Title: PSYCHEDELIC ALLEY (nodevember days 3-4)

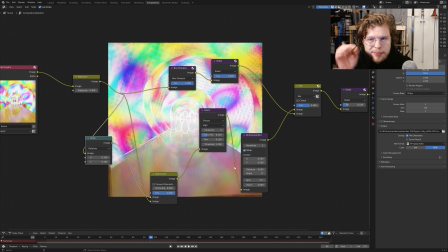So it kind of makes an almost infinite hallway looking thing in the little bit between the pins popping back up again, which you can see in the animation.
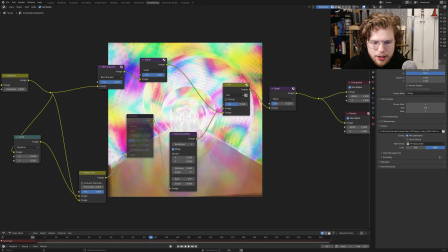And then I have just a glare node just to brighten it up a little bit.
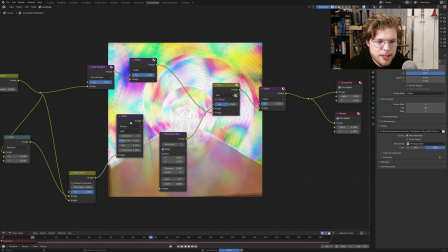And this is also set to ghosts.
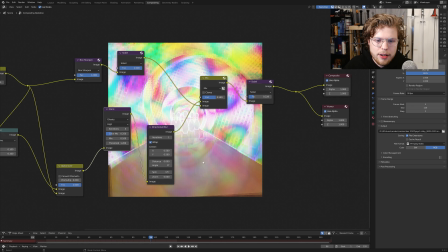So it actually adds these like kind of specters and these memories and these kind of weird iterations of all the light, all the emission textures. I also have a directional blur going on where I've rotated the image a bit, so you can see there where it's straight and there it curves.
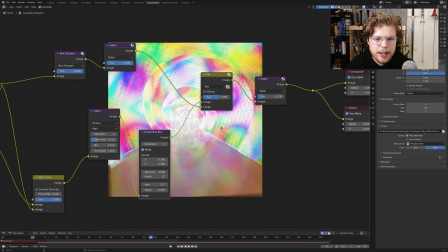Just a little more tilt to it and a little more funkiness around the edges. And then I have a couple of filters up here.
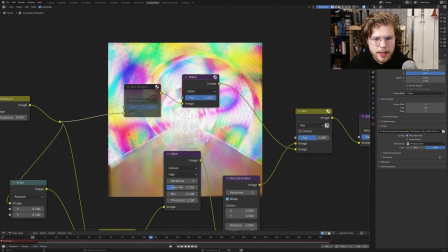So I have a box sharpen, which if that goes away, you can see that softened up a bit. The main one here is the Sobel, I think is how it's pronounced. We go Sobel, excuse me, we take that off, and that kind of gets rid of some of those.
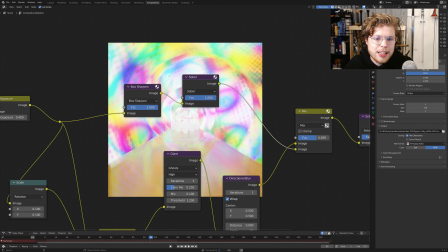It makes it a lot softer, but I like those kind of outlines, again, because things kept getting lost.
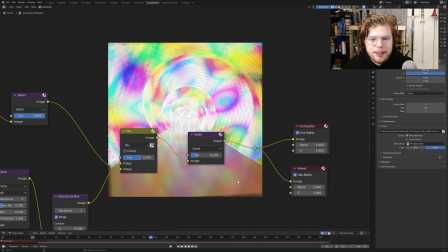And then we mix those together, and then finally, over the whole image, we do another Sobel. We take that away. You can see it's pretty soft, but then we add a little more of that contrast back into it with the Sobel.
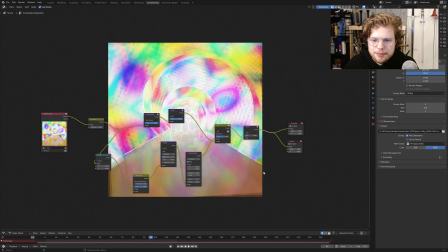And then we export it out. So yeah, that's it.
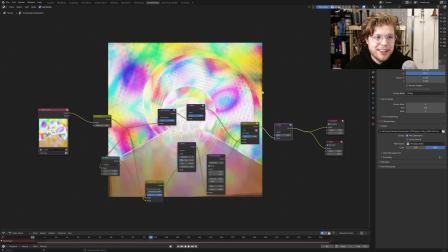That's basically this whole process I went through. Again, started doing like an actual alley, and then came up with like, I like the bowling pins, then figure out how to make it in geometry nodes, like model the pin, and do this kind of fun,
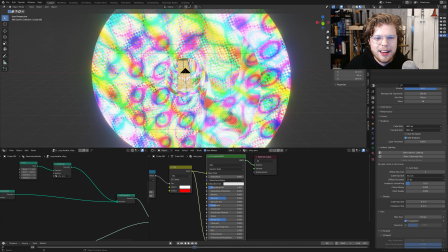simple. I always had this idea of kind of the spirals, but yeah, and I think it looks kind of neat, even just as like unrendered just in the viewport.
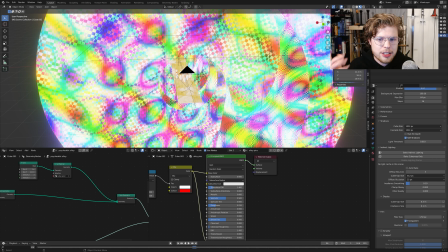But a lot of fun. I wanted to really use the magic textures, because I just think they're funky. So yeah, that's it.
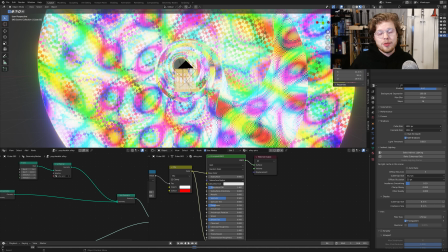That's the overview for November 22, days number 3 and 4, Psychedelic Alley. If you like this overview or want maybe more tutorials and stuff or anything, if you have any comments or questions, leave them down in, well, the comments below.
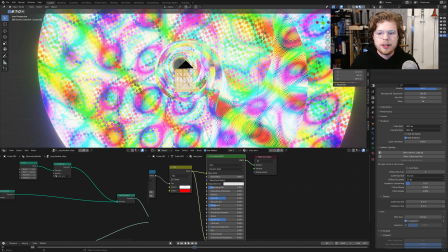And if you want kind of more of this content, I'm going to be doing this for all the renders I do for November over this month, these overviews. So if you want to keep up to date on that or see any of my other actual tutorials, subscribe for more.
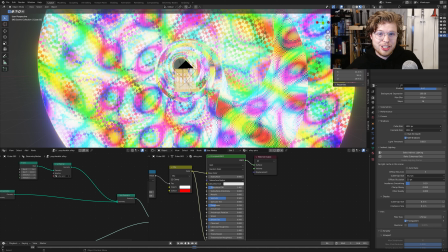And yeah, I'll catch you next time. Oh, you can also follow me on Twitter now at gmakes3d, where I'll be posting the final renders for November, as well as like behind the scenes things, anything I don't think is worth of a video, but it's just like short things I've been experimenting with, things like that. So go ahead and follow that as well on Twitter. at gmakes3d.
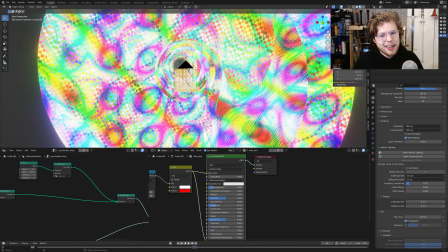It's in the end of the video. It's also going to be in the description. And yeah, take care. Hope you enjoy this, and I'll see you next time. Peace.